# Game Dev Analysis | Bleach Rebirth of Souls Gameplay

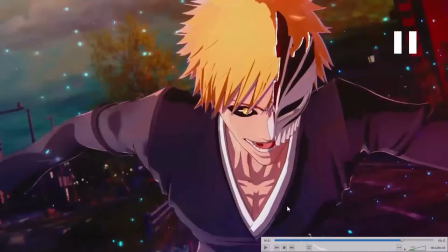[12:15]
And at 51 seconds, I just wanted to point out how great the sleeve animation, again,
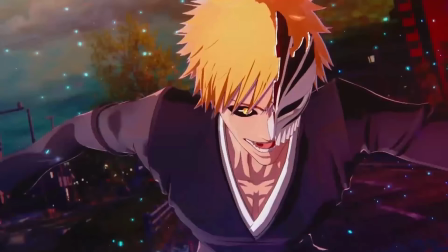[12:20]
this is so small, it's so understated, but the physics simulation on the sleeve, just have a look at his sleeve here.
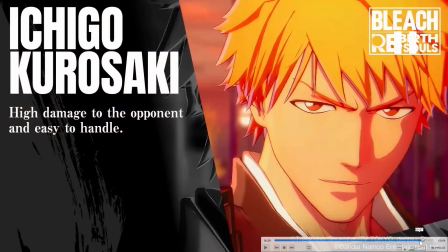[12:26]
Just that small flourish, but it's small details like that that help it feel lively.
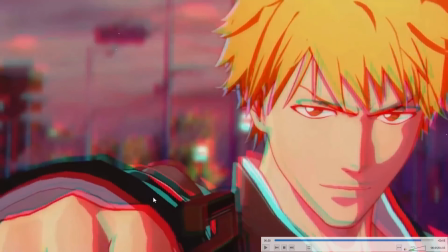[12:32]
And this looks significantly better than other sleeves, like some of the Shuhakushos when he's wearing a Shuhakusho with a bigger, baggier sleeves.
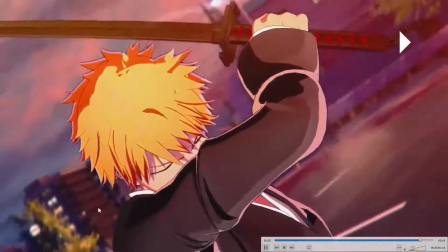[12:40]
The parts that are close to his body don't look that good, but this looks fantastic.
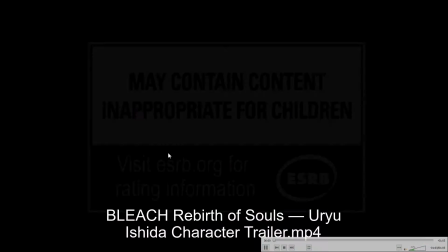[12:45]
That's so well done. So let's go ahead and move on to Uryu. Now, something that makes me laugh is the voice actor that plays Uryu
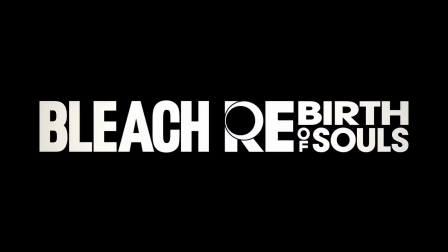[12:53]
is the exact same voice actor that plays every single intellectual glasses type anime character.
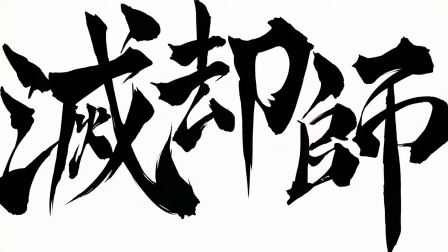[13:01]
If you've seen an anime that has an intellectual character usually wearing glasses,
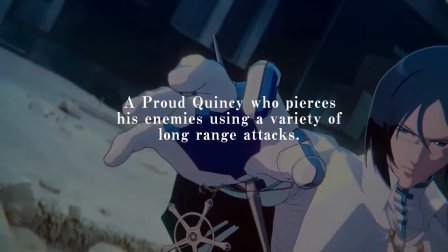[13:06]
like, you know, one of the seasons of Digimon, Ken, is that his name?
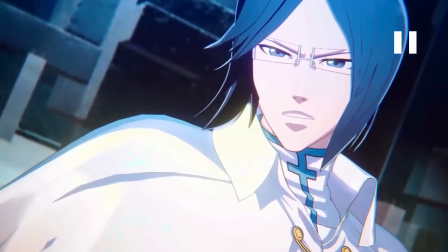[13:10]
He looks very similar to Uryu, has the exact same voice actor. I don't know why this actor gets typecast in all these roles.
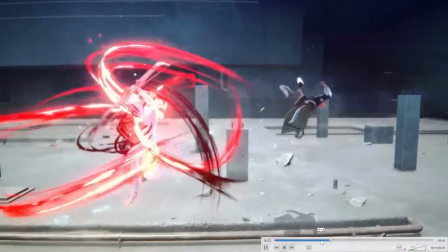[13:18]
I feel bad for him. Maybe he wants to play other types of characters.
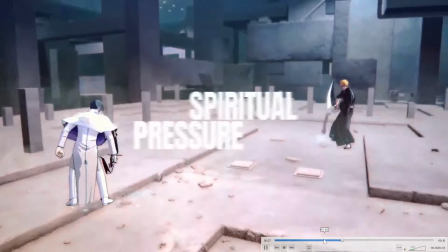[13:21]
So something I noticed that's quite neat is Uryu's shooting style, his archery form.
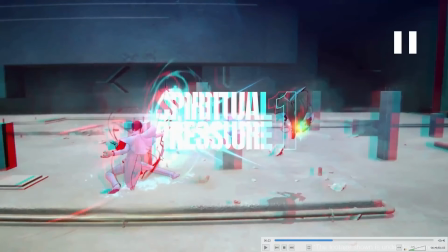[13:28]
It's you know, obviously it's a fantasy.
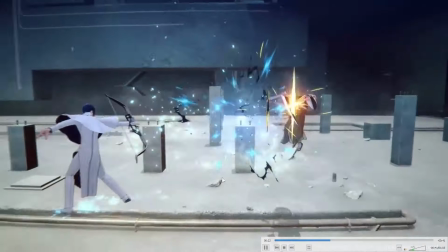[13:32]
This is a made up, you know, sort of fantasy world, but this is quite inspired by
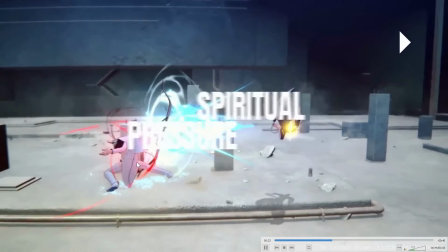[13:39]
Kyudo, which is Japanese traditional form of archery. The form that he's using is very similar.
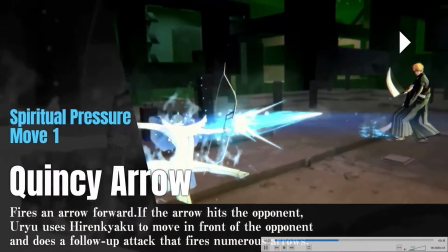[13:45]
So it's clearly inspired by the Japanese form of shooting.
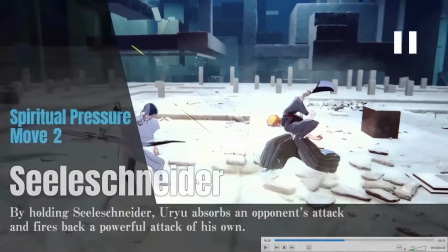[13:50]
So very neat. Obviously, they've taken liberties because this is just a fantasy thing, but
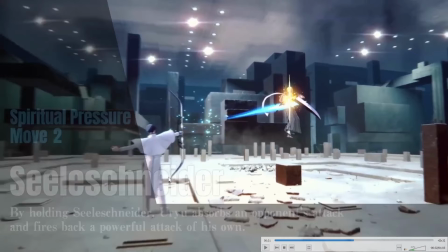[13:57]
I thought that was a nice attention to detail, that the form is very similar to the traditional Japanese form.
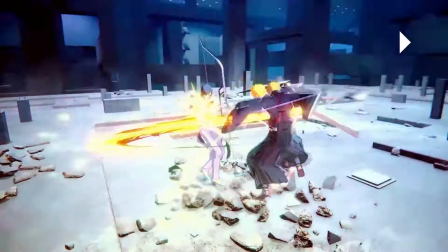[14:03] He's behind me, isn't he shot?
And at 34, this is just fantastic.
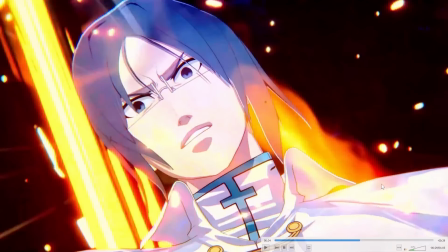[14:10]
I really appreciate this kind of visual storytelling. His head, you know, the posing here is just fantastic. And again, it's so subtle, but it's great posing. His head slightly tilted, this look of disgust and shock. And it matches the characters. You know, every character has kind of distinct facial expressions.
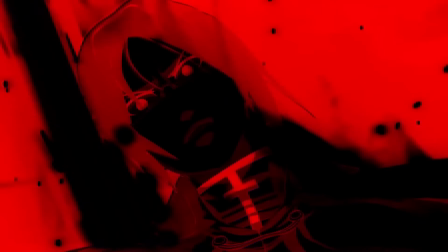[14:27]
Some characters are more understated than others. So really well done.
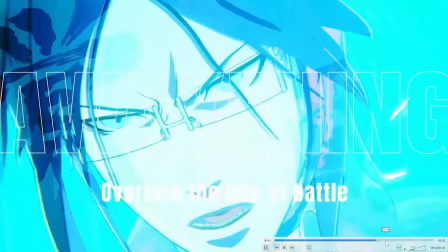[14:31]
And something I noticed with the Let's Steal shot here at 56, I don't have a ton to say about this gameplay.
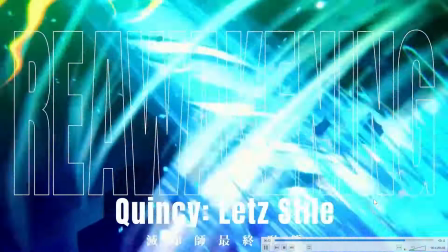[14:38]
You know, it's, you know, if I don't have anything to say, I'm not going to say it. But something I noticed a little bit, you know, you get a closer look at his Let's Steal here.
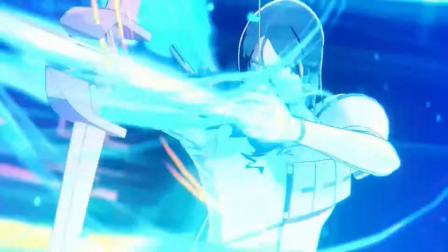[14:46]
And it's a little bit different from when he's shooting his standard arrows. It's more
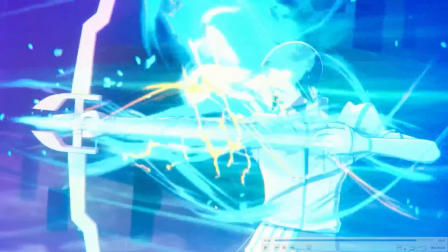[14:52]
careless. It's like a very reckless style of shooting. When you traditionally in archery, when you aim, you have your anchor point near your eye or towards your face, so you can aim towards your target. But when he's drawing to the chest, you don't have a sight picture, so it's extremely difficult. You can shoot like that.
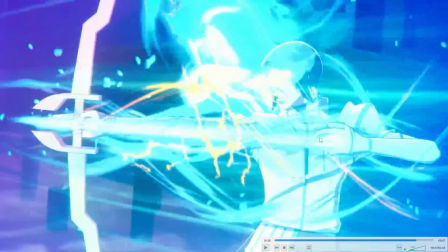[15:10]
It takes a genetic disposition and an absurd amount of training to have consistency to shoot and be consistent and accurate when you draw to your chest. So to me, this tells me that he's saying, I don't even need to aim.
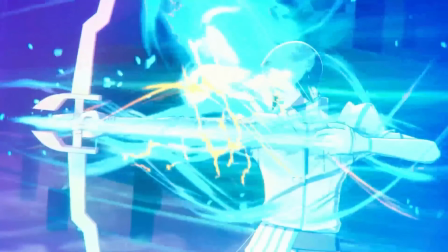[15:24]
I'm that good at archery, and I'm going to hit my target anyway. So the fact that he's changed his form a little bit, it's a bit more reckless and arrogant.
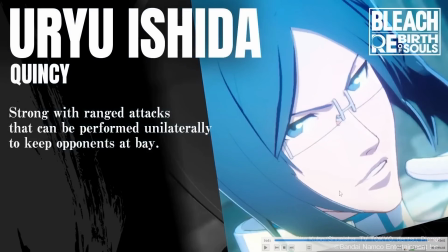[15:32]
Very cool that I'm wondering if he uses that sort of shooting form for other stuff, but that's, you know, his super powerful form anyway. So let's go ahead and move on to Rukia.
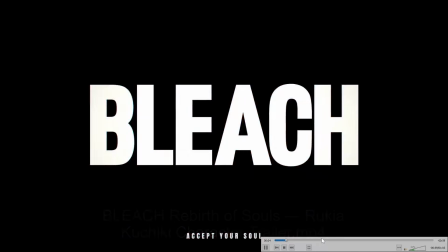[15:47]
So something I really like here, this is the first thing I noticed on this video that I really liked, is at 30 seconds,
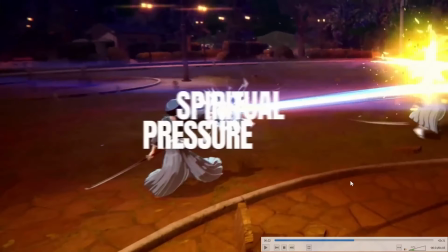[15:56]
you see the character slashes. I was kind of wondering why they make it so obvious and big, you know, that these slashes.
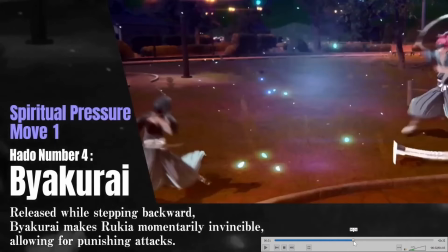[16:02]
I thought it was a little distracting at first, but I kind of get it. It's really exciting now when you just barely miss getting hit by a slash,
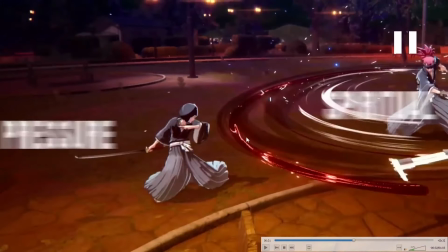[16:10]
and those effects make it clear where the hit range is, and you can see she just barely missed that. It's really fantastic. I really like that.